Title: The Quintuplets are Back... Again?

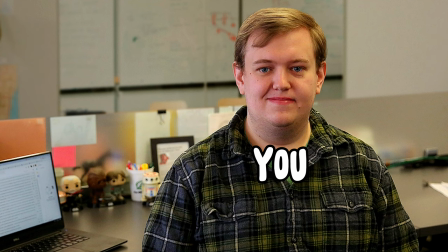Let me give you a scenario real quick. You are a high school student who goes to a school. I know, it's a shocker, right?
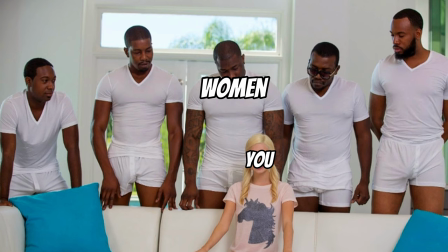But just hear me out. Where these five girls all have a crush on you. However, the catch is, they're all quintuplets. And one of them is your childhood crush, but now you can't figure out which is which because they won't tell you. What do you do? Well, that's basically the plot of Quintessential Quintuplets. Now, Quintessential Quintuplets has concluded its series with the movie that just released back in May of last year.
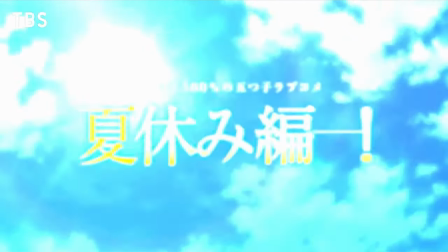However, this series has just released a new trailer for what appears to be a reboot off of the original. So I'm going to break it down for you as quickly as possible so you know what to expect from this upcoming series.
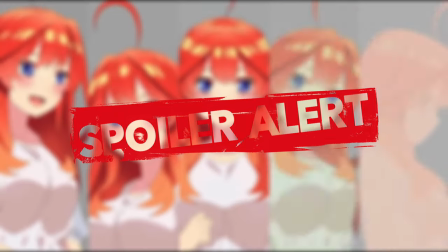So I guess spoilers for the Quintessential Winduplet series, so if you don't want to get spoiled, just click off now.
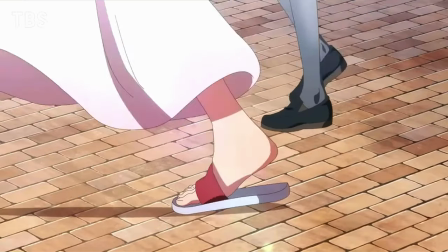Now the trailer has described this show as being less of a reboot and more of a side story for the series, where it shows arcs and shots from the manga that weren't exactly included in the anime or they were really rushed through.
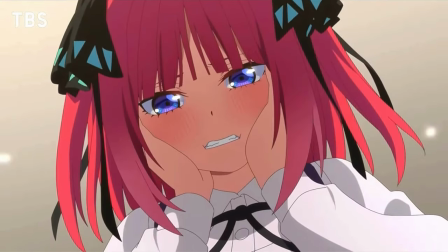However, from the trailer, we see that there are clips that reveal that there will be scenes from the original series that are reanimated,
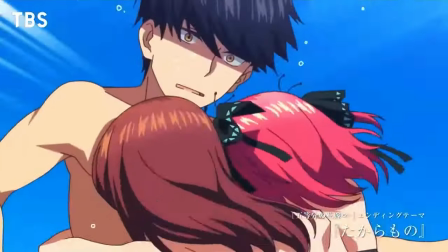shown with Nino having long hair in the shot towards the end. as well as the pool and beach scenes that were in the movie my guess is that it will probably be both being a two seasons reboot with 36 episodes total so about 18 episodes per season this is due to the
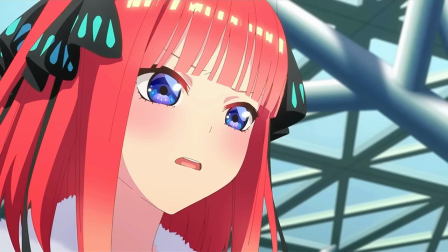terrible pacing that came from the original series as a lot of the moments and arcs were either cut or rushed through due to scheduling by the industry having it be a
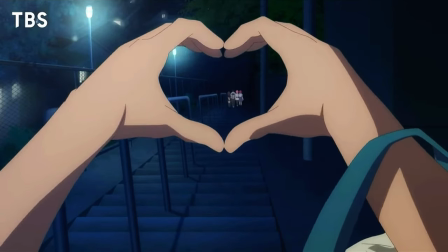two-seasoned reboot with 36 episodes would not only give you more content that we've already seen and enjoyed but
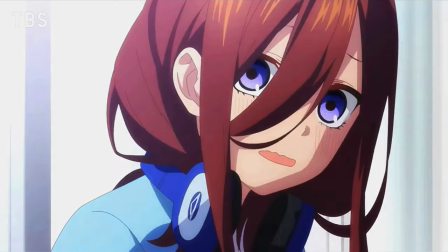you'll also get it with much better pacing and fluid animation because speaking of that let's get into the animation and art style.
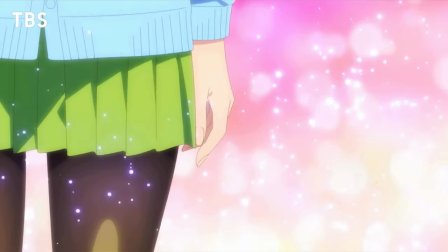Now looking at the art style, it definitely seems to be a mix of both styles from seasons 1 and 2, and personally I definitely prefer this style.
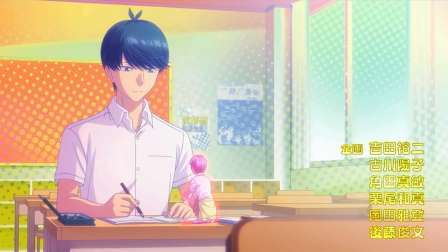Season 1's style looked so nice and it made all the sisters look so detailed and unique,
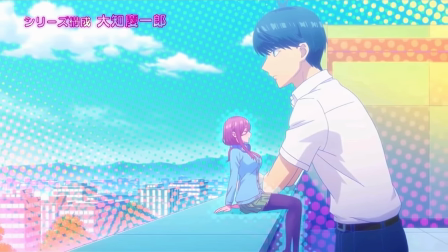while also keeping their facial structure similar enough to not be able to identify who was who if they all dressed the same,
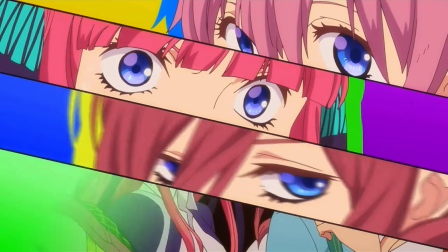an example being the Nino shower robe scene. The characters just seemed way more mature looking and definitely leaned into the beautiful type aesthetic, if you know what I mean by that.
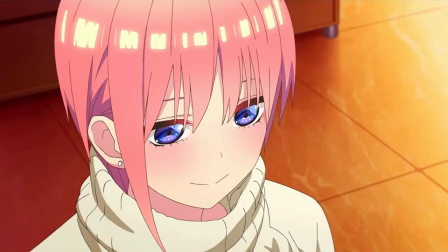But with Season 2, I felt like they just wanted to lean into more of a cutesy simplistic style, and I felt like this change has made the characters seem more childlike.
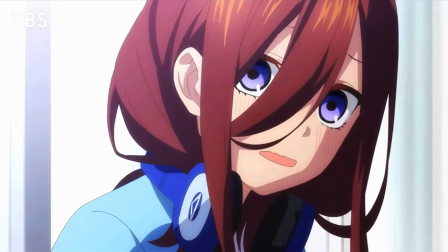But this new style appears to be a mashup, bringing in the more defined features of the characters while still keeping the majority of the original color palette.
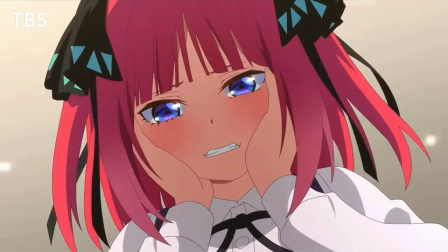It really makes this show feel more like a high school romance anime, and looking at the motions and expressions on the characters as opposed to the movie and Season 2,
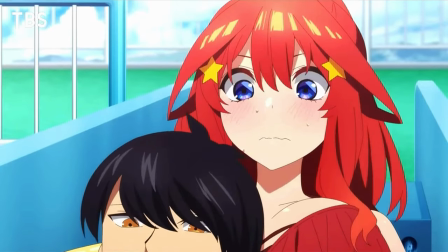the characters definitely look more expressive and alive.
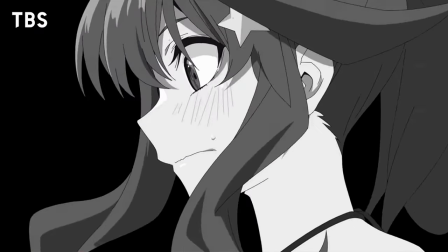The lighting is also definitely a touch that I loved about Season 1, and the side story seems to be implementing it in the same exact way and it looks amazing. If you're interested in checking out the trailer for yourself, I'm going to leave a link down in the description for you to go check it out.
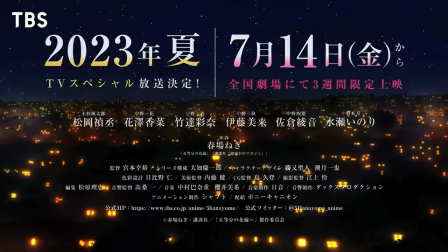And because I forgot to mention, this series comes out July 14th, 2023, so about three weeks after I upload this video, the series will come out. But what do you guys think about the new trailer and what do you guys think about the series? Will it be a reboot, will it be a side story, or will it be both? Let me know down in the comments below. Thank you all for watching, like and subscribe for more content just like this.